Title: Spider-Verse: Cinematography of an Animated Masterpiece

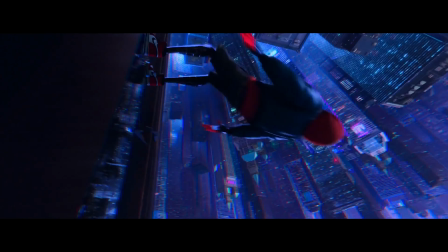[0:00]
It's without a doubt that this movie is one of the most beautiful and visually stunning movies of all time.
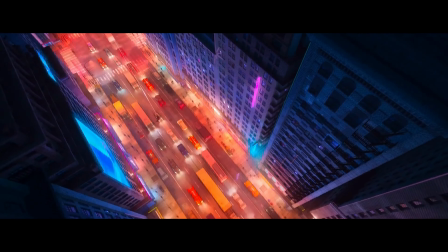[0:05]
You know, animation movies has been around for, 100 plus years, but not to the extent and the impact this movie is creating for this world.
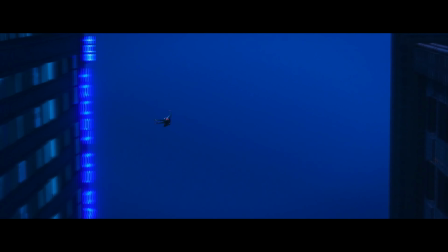[0:14]
So why is that, right? Even though it's been super innovative with its visual design, its cinematography, but at the same time, this movie sticks to a lot of the core principles of cinematography and VFX and animation. And today in this video,
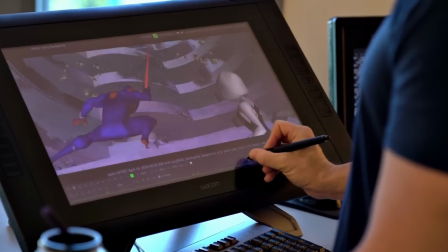[0:31]
I want to break that down and show you guys how you can use it to make your short films and your animations to the next level.
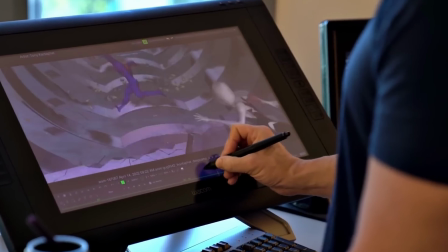[0:39]
And it's always sticking to these core principles. And today's video is actually a little different. It's not just me. This video, I'm going to be bringing in a cinematographer,
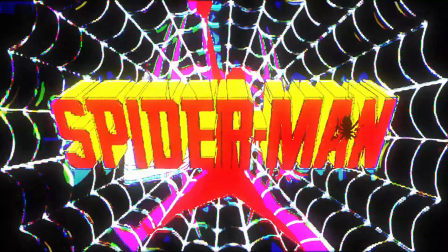[0:48]
a visual effects artist, and an animation storyboard artist as well.
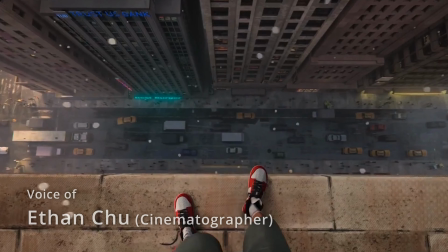[0:54]
I remember being really impressed with this film when it came out.
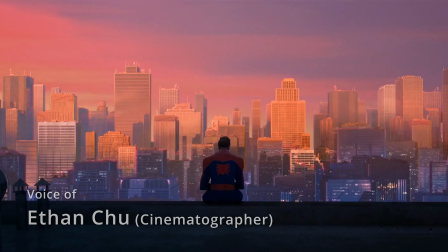[0:57]
The story is super gripping and emotional, and the animation is something that I've never seen before.
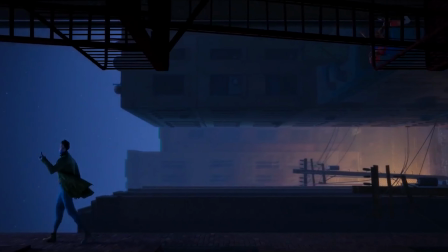[1:04]
Obviously, I know you want to talk about the cinematography and how that kind of like translates into this animation world, and all the principles are definitely there. So cinematography, what makes up the principles of cinematography? Well, I think whether it is in animation or live action, these three principles always apply. Number one, I think this is one of the most important and fundamental ones. It's lighting. The way this film shapes light is very similar to the ways live action films shape light.
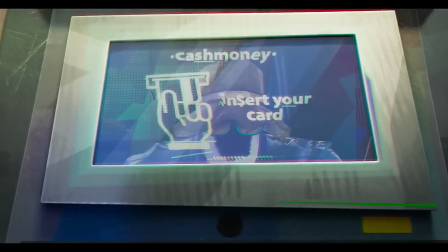[1:34]
So looking through the credits of this movie, there are no cinematographers,
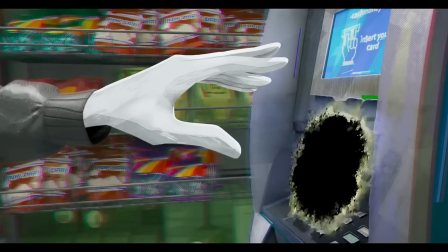[1:38]
but all of these visual artists are using these techniques of lighting to create this atmosphere,
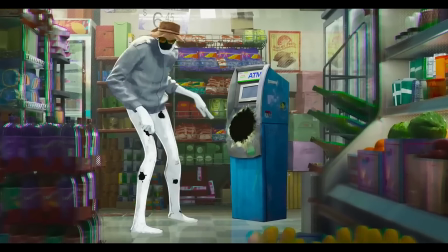[1:46]
this cinematic feeling to it.
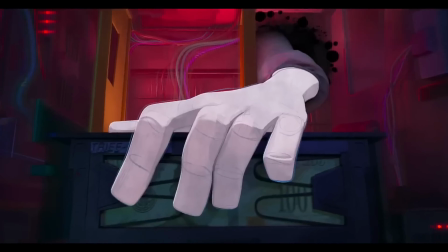[1:48]
The way they use far side lighting, 3-point lighting, even though it's not the same as actually putting on the lights, right?
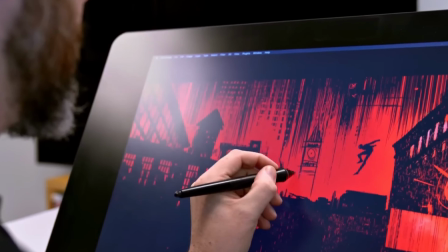[1:55]
But it's creating the same feeling as you would do it in a live action. So just remember, placement of lighting is so important.
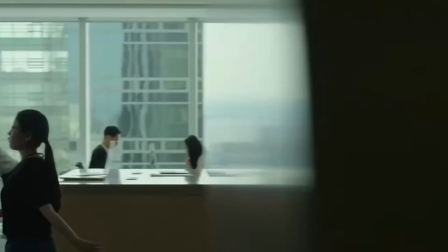[2:03]
Almost always have the light on other side of your actors, especially if it's outside, right? Right now, I'm placing the sun behind me because it creates separation, it creates depth, and that's what light is for, to create this setting, amplifies your actors, making them pop out of the environment.
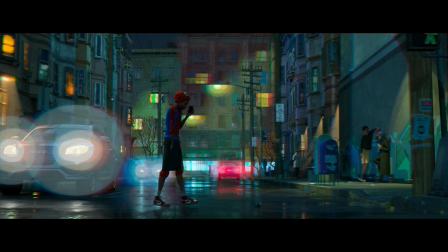[2:24]
In this shot in particular, the light definitely adds depth to the image. You see the main character in his red and blue Spider-Man outfit, and that clearly establishes him. And other than that little mailbox and the red taillights of that car, there isn't a whole lot of red and blue in the image, so your eye instantly goes to him, and he's moving,
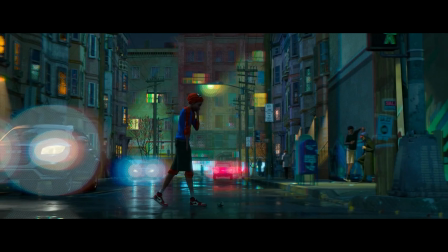[2:42]
and we're following him, so obviously that's going to get the audience's attention. This is a wide shot that shows his loneliness, his out of place,
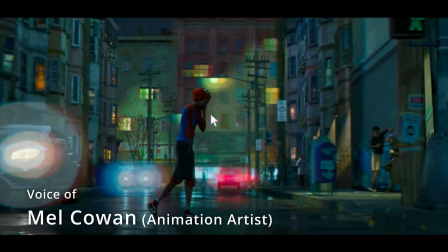[2:48]
and they do that with a lot of things. They do that by contrasting the color of Miles' costume with the background and blurring everything out. This wide shot is a lot about isolation. So number two, I think it's composition. The way you frame your actors within the environment, the way you put them to convey a certain meaning, right?
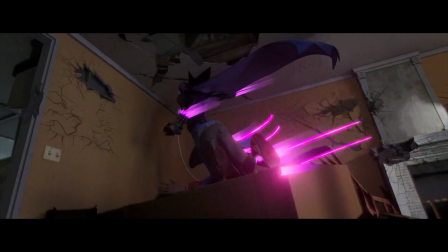[3:07]
And you can see they're very intentional with their choices. And I think this is really important.
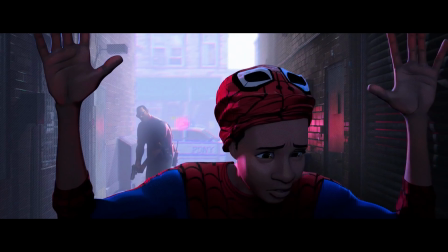[3:11]
You have to make sure every choice of lighting or composition, it's intentional for the story. It's not just to make it look good, it makes the story better. You have a lot of different art styles and a lot of different creative choices that go into everything, but they all ultimately serve to help establish the setting and establish the characters.
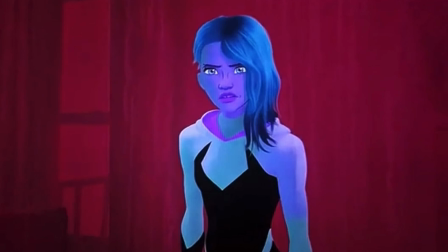[3:32]
You could take, for example, in Spider-Gwen's world, when she's confronting her dad,
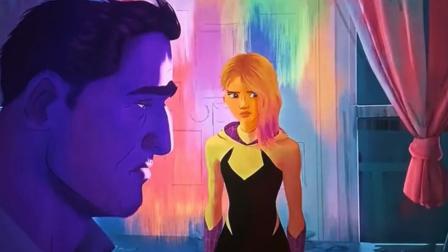[3:36]
you'll notice that the background will change colors and different patterns and stuff will appear to reflect the emotions of the conversation.
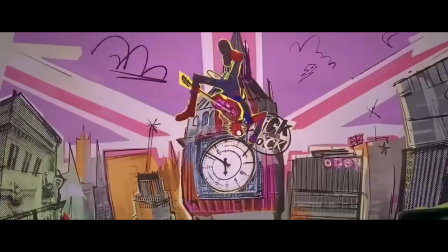[3:43]
Something else would be Spider-Punk's art style, where while the other characters are animated on 1s and 2s,
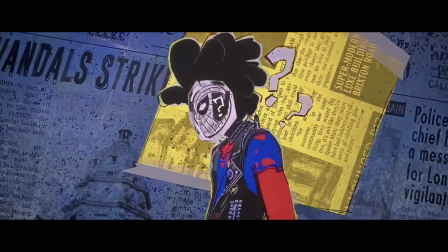[3:49]
he's animated on 3s, his guitar is animated on 4s, he always looks like he's cut out of paper,
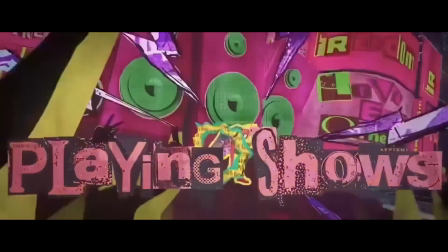[3:55]
and sometimes he'll be black and white, sometimes he won't be,
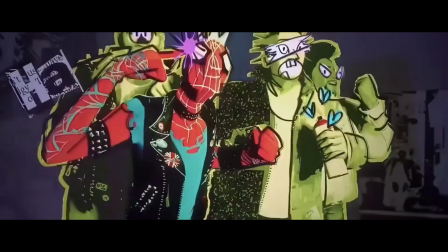[3:57]
sort of to push forward the character's idea that he doesn't value consistency and that he goes against the norm. In this film, you can see the way they put the characters through all these different fights.